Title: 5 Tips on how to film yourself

Alright, real quick, I'm getting ready to head out, but before I did, I just wanted to talk real quick about framing. And when I'm thinking about framing, I'm not necessarily thinking about having the most extravagant or
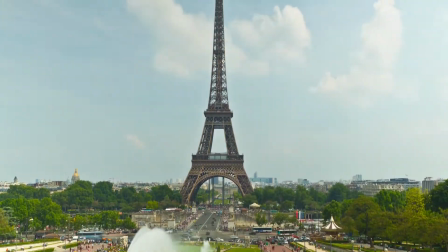(0:30)
most interesting looking background, or even the most interesting elements within your shot. But more so, I'm talking about framing with intention. And when you frame with intention, you're prioritizing and focusing on the specific message that you're trying to send with each particular shot that you take. And this only helps better convey the story that you're trying to tell within your video. And this framing ability is a skill that is critical to continue to develop,
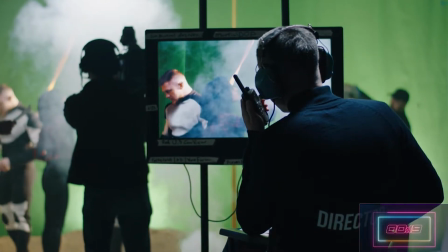(1:12)
whether you're on a Hollywood movie set or you're on YouTube just filming a video solo. In fact, that last point is actually what inspired me to make this video today. But I'm running short on time, so I'll see you guys soon so we can dive deeper into this video.
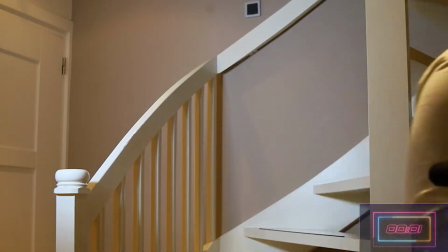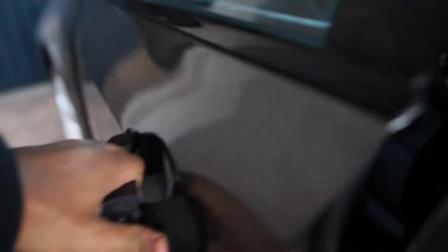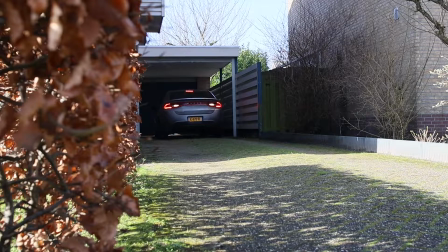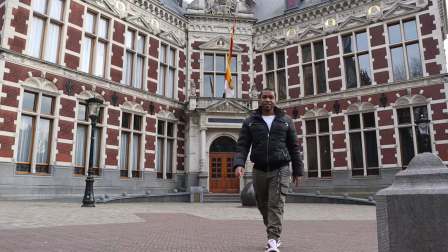Welcome back to the channel again. Today's video is going to be structured around tips on how to go about filming yourself.
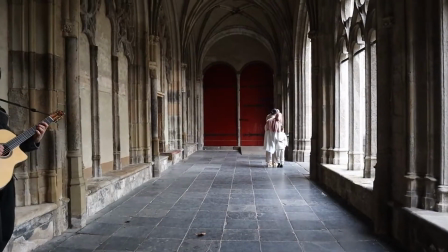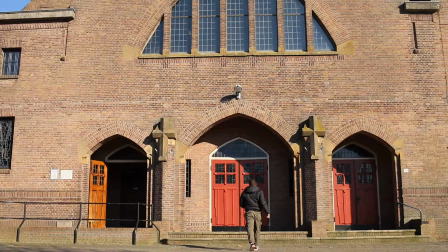Angles, angles, angles, and more angles. This next tip is all about shooting multiple angles. Alright, so capturing multiple angles, right? There are three main angles that I love to capture. That is going to be my wide, medium, and my close-up angles. One way that I love to use these angles is to build up suspense for a particular shot, like this.
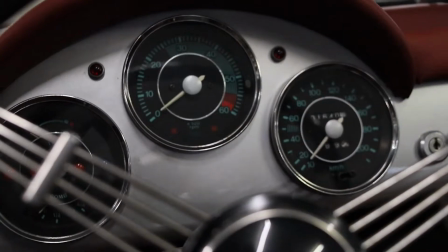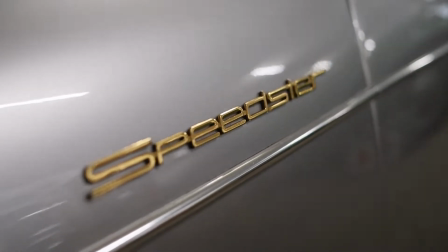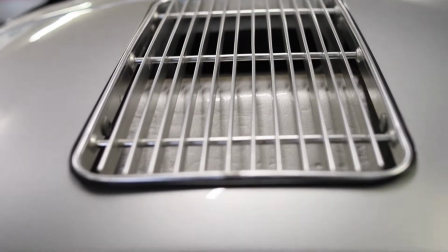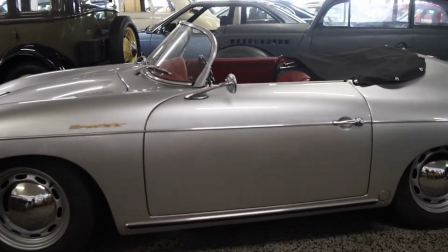Saw how I utilized started with close-up shots, had a few mid-size shots with ultimately some more close-ups of details, specific details, and that led to ultimately that big wide angle shot that was the money shot. Another way I like to utilize this is to just give context to my audience by
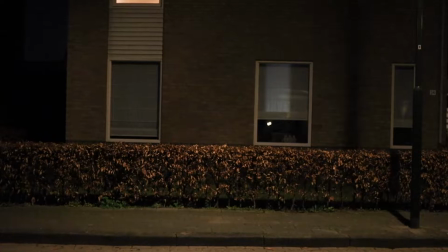(3:36)
starting with a wide angle,
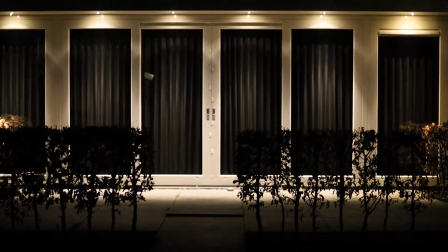(3:39)
and then to let the audience know where this scene is taking place, and then moving into like a
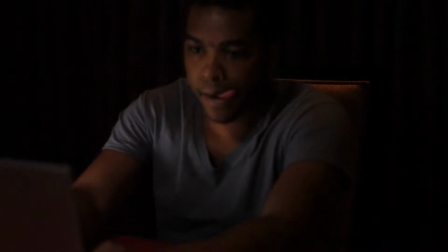(3:47)
mid-size angle where you can see more detail of what the specific actions that are going on,
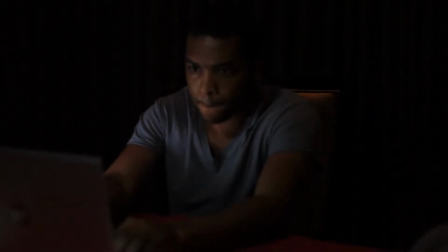(3:54)
and then intertwining some close-ups
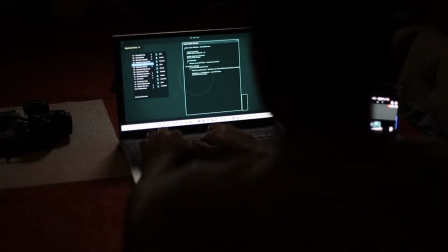(3:57)
within those to actually highlight specific details, key details that are important to the story that I'm trying to tell. The last point I would like to make with capturing multiple angles is that sometimes also capturing multiple angles, you want to be able to capture different angles of the same subject as well.